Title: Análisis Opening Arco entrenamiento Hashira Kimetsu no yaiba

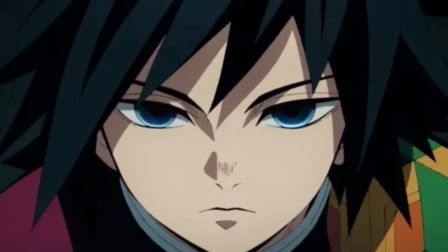Esto tiene sentido.
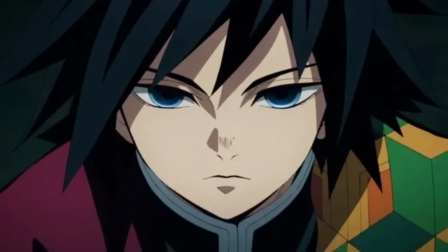Seguramente veremos más de lo que vimos en el manga sobre el pasado de Tomioka, lo sucedido con su hermana y con Sabito, y alargar esa parte será interesante.
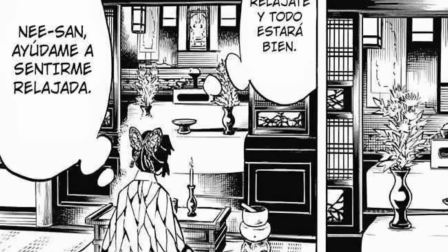Quizás suceda lo mismo con Shinobu Recordemos que hay una escena en el manga donde ella
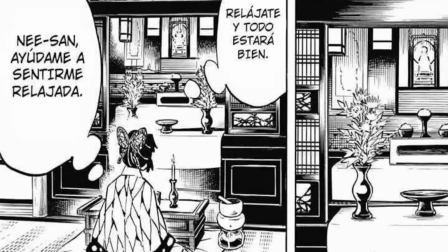va al altar de su hermana Kanae a pedirle ayuda para calmarse Ese es el momento
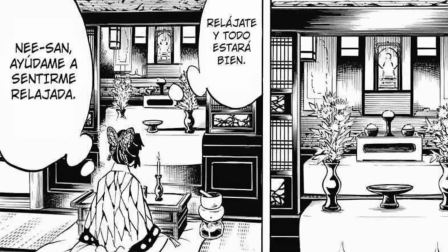perfecto para meter contenido original sobre la pilar del insecto
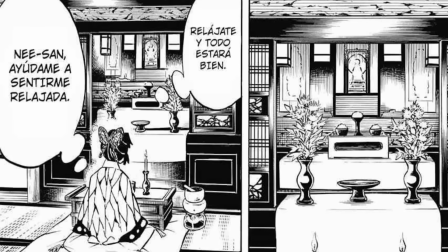Llevándola hacia un flashback mientras ella se pone a orar y piensa en
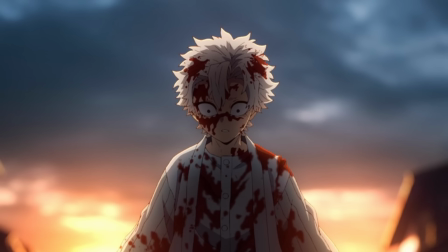Kanae Y aunque ya vimos algo del lore de Sanemi en la temporada pasada, eso fue solo desde la perspectiva de Genja,
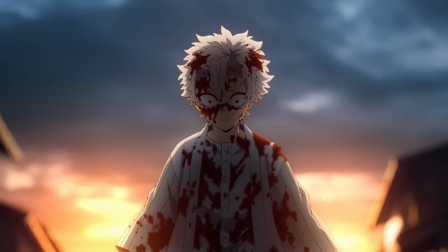su hermano Con Sanemi tenemos dos opciones Como Kimetsu ha mostrado a veces mucha flexibilidad
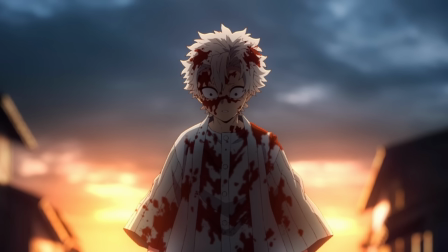en el orden de sus escenas Me refiero a que a veces cambian el orden cronológico de ciertos
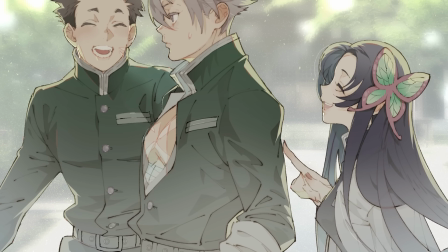momentos Quizá podríamos ver algo sobre el Pilar del Viento y su amigo fallecido Kumeno Masachika Quien lo introdujo a la organización O mejor aún,
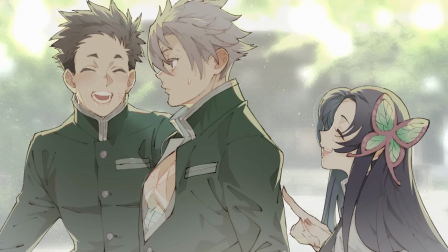según la información que tenemos en la periferia de la obra principal Como es en el caso de los
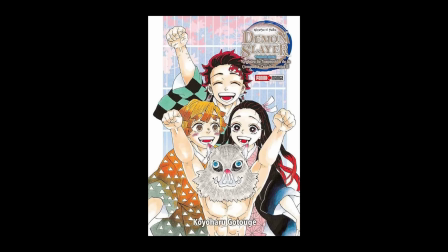fanbook oficiales escritos por Gotouge Sanem y Yovanai son muy buenos
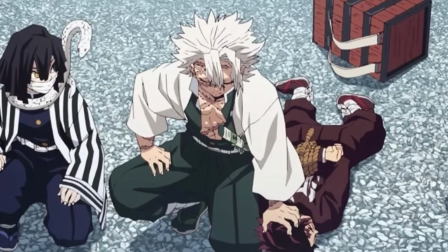amigos y se entienden bastante bien, cosa que prácticamente no vemos en el manga,
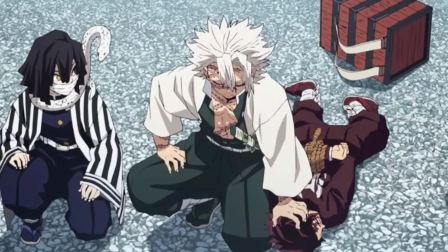por tanto es la oportunidad perfecta para agregar contenido original sobre ellos dos en alguna misión,
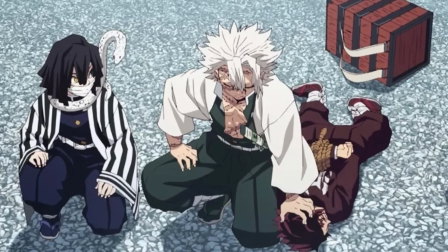ver sus interacciones y ver lo bien que se llevan y conectan.
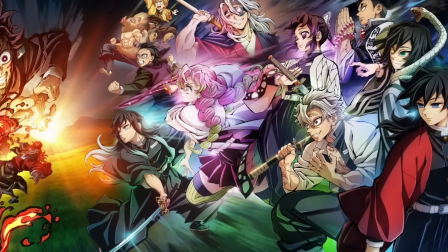Existen supuestas filtraciones que dicen que esta temporada tendrá entre 11 y 12 capítulos,
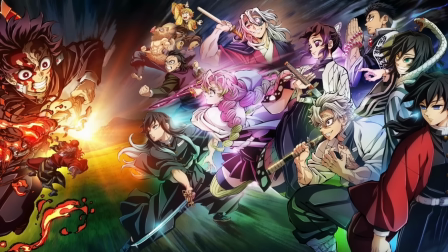y al ser este un arco demasiado corto, hemos dudado mucho de cómo podrían lograr eso.
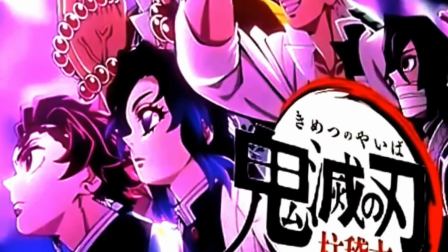Bueno, pues si se realiza un capítulo dedicado a cada pilar de los que vemos en la portada sobre lore extra y original,
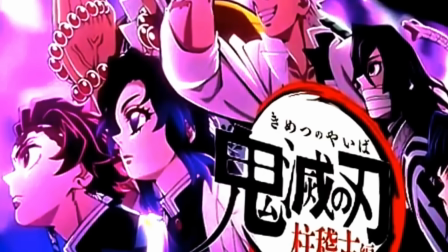combinado a los sucesos del entrenamiento pilar que sí vemos en el manga, fácilmente podrían llegar a los 10 episodios con esto.
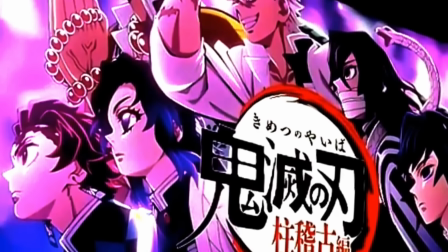Y como creo que este arco terminará poco después del ingreso a la fortaleza dimensional,
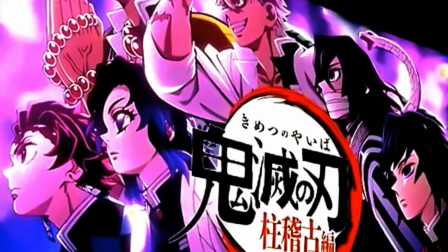podría ser verdad lo de los 11 o 12 episodios.
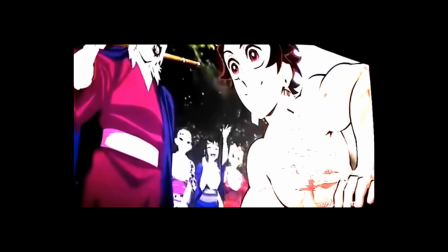Siguiendo con el opening, vemos el primer entrenamiento de Usui de acondicionamiento físico,
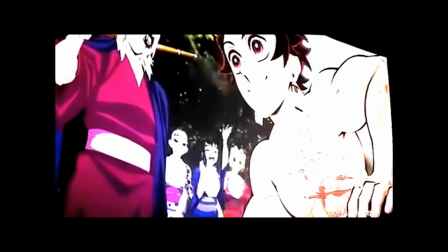donde Tanjiro será claramente sobresaliente mientras que Inosuke intenta ponérsele a la par.
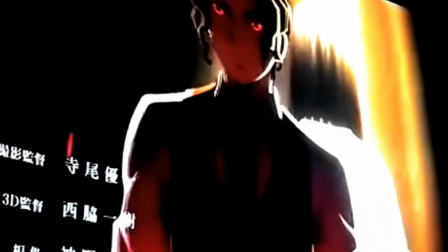Después vemos una escena donde Kagaya iluminado por la luz aparece y a sus espaldas está Musan,
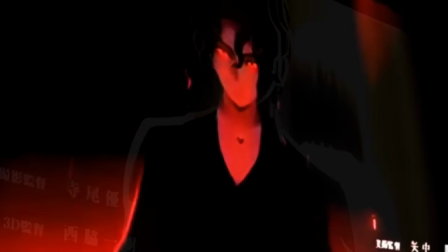que cuando se difumina de la escena el Oyakata, el rey demonio, luce diferentes atuendos según las eras y épocas en las que ha vivido.
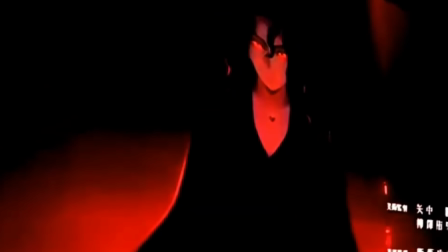Desde el periodo Heian, el Sengoku, el Edo o Tokugawa, la era Meiji y finalmente la era Taisho, mil años de historia.
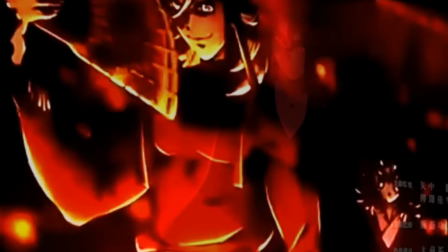Entonces aparecen las tres lunas superiores restantes, las más poderosas.
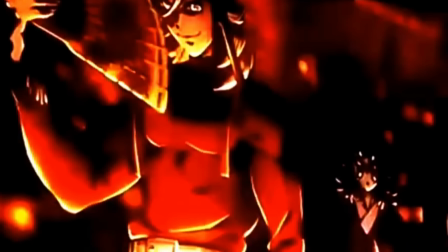Vemos que aparecen solo un momento, no se centran en ellas porque no tendremos lore ni combates de estos demonios,
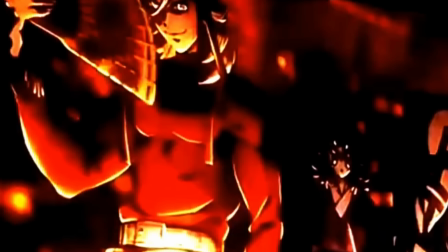pero salen aunque sea un poco, y esto nos dice que efectivamente esta temporada podría terminar poco tiempo después del ingreso a la fortaleza dimensional,
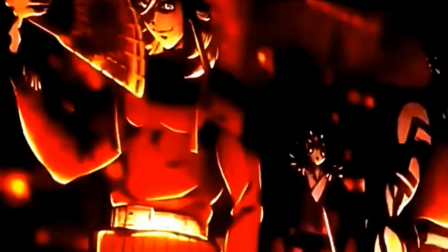porque si recordamos Musan había decidido que esa noche en la que terminará este arco será la noche en la que destruirán a los cazadores,
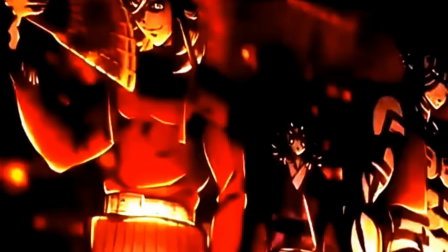y Akasa, Doma y Kokushibo están listos ya la espera. Así que veremos algo de ellos, aunque sea breve.
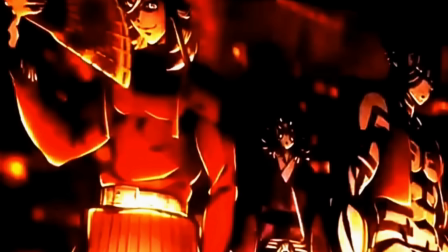Breve como su breve aparición en el opening.
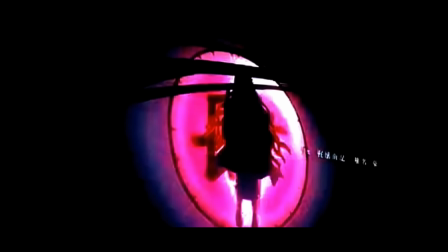Siguiendo, vemos a Nezuko siendo vigilada por el ojo de Nakime, ya que la pequeña Kamado es el objetivo principal.
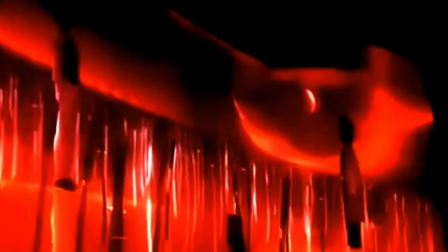Pero esta escena es interrumpida de nuevo por Kagaya y Musan, que están de espaldas y finalmente se miran de frente, en lo que parece un campo lleno de espadas,
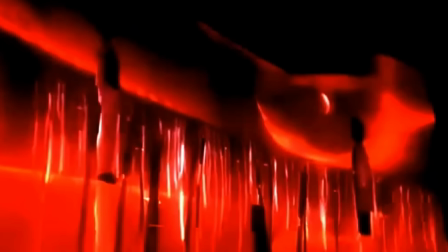haciendo una referencia a la lucha que han tenido los Ubuyashiki y él por siglos. y todos los cazadores que han dado su vida.
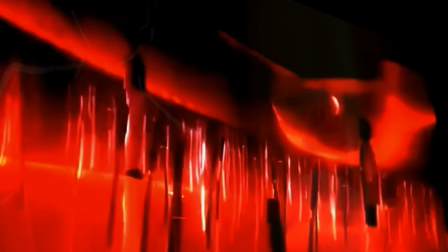La escena de Nezuko es interrumpida porque es la disputa que tienen ambos líderes.
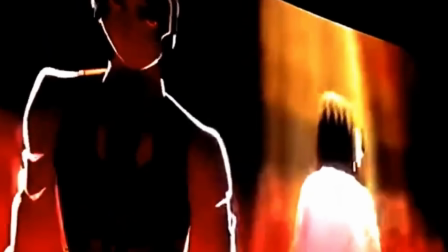Kagaya quiere proteger a Nezuko, el objetivo final de Musan, y el rey demonio desea absorberla.
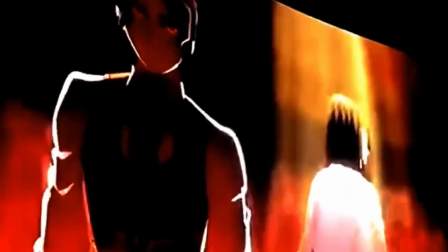Por eso el Oyakata organiza el entrenamiento pilar como preparación para la batalla final que viene.
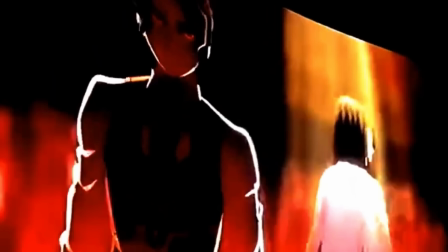Al tener ciertos poderes de clarividencia puede adivinar lo que pasará.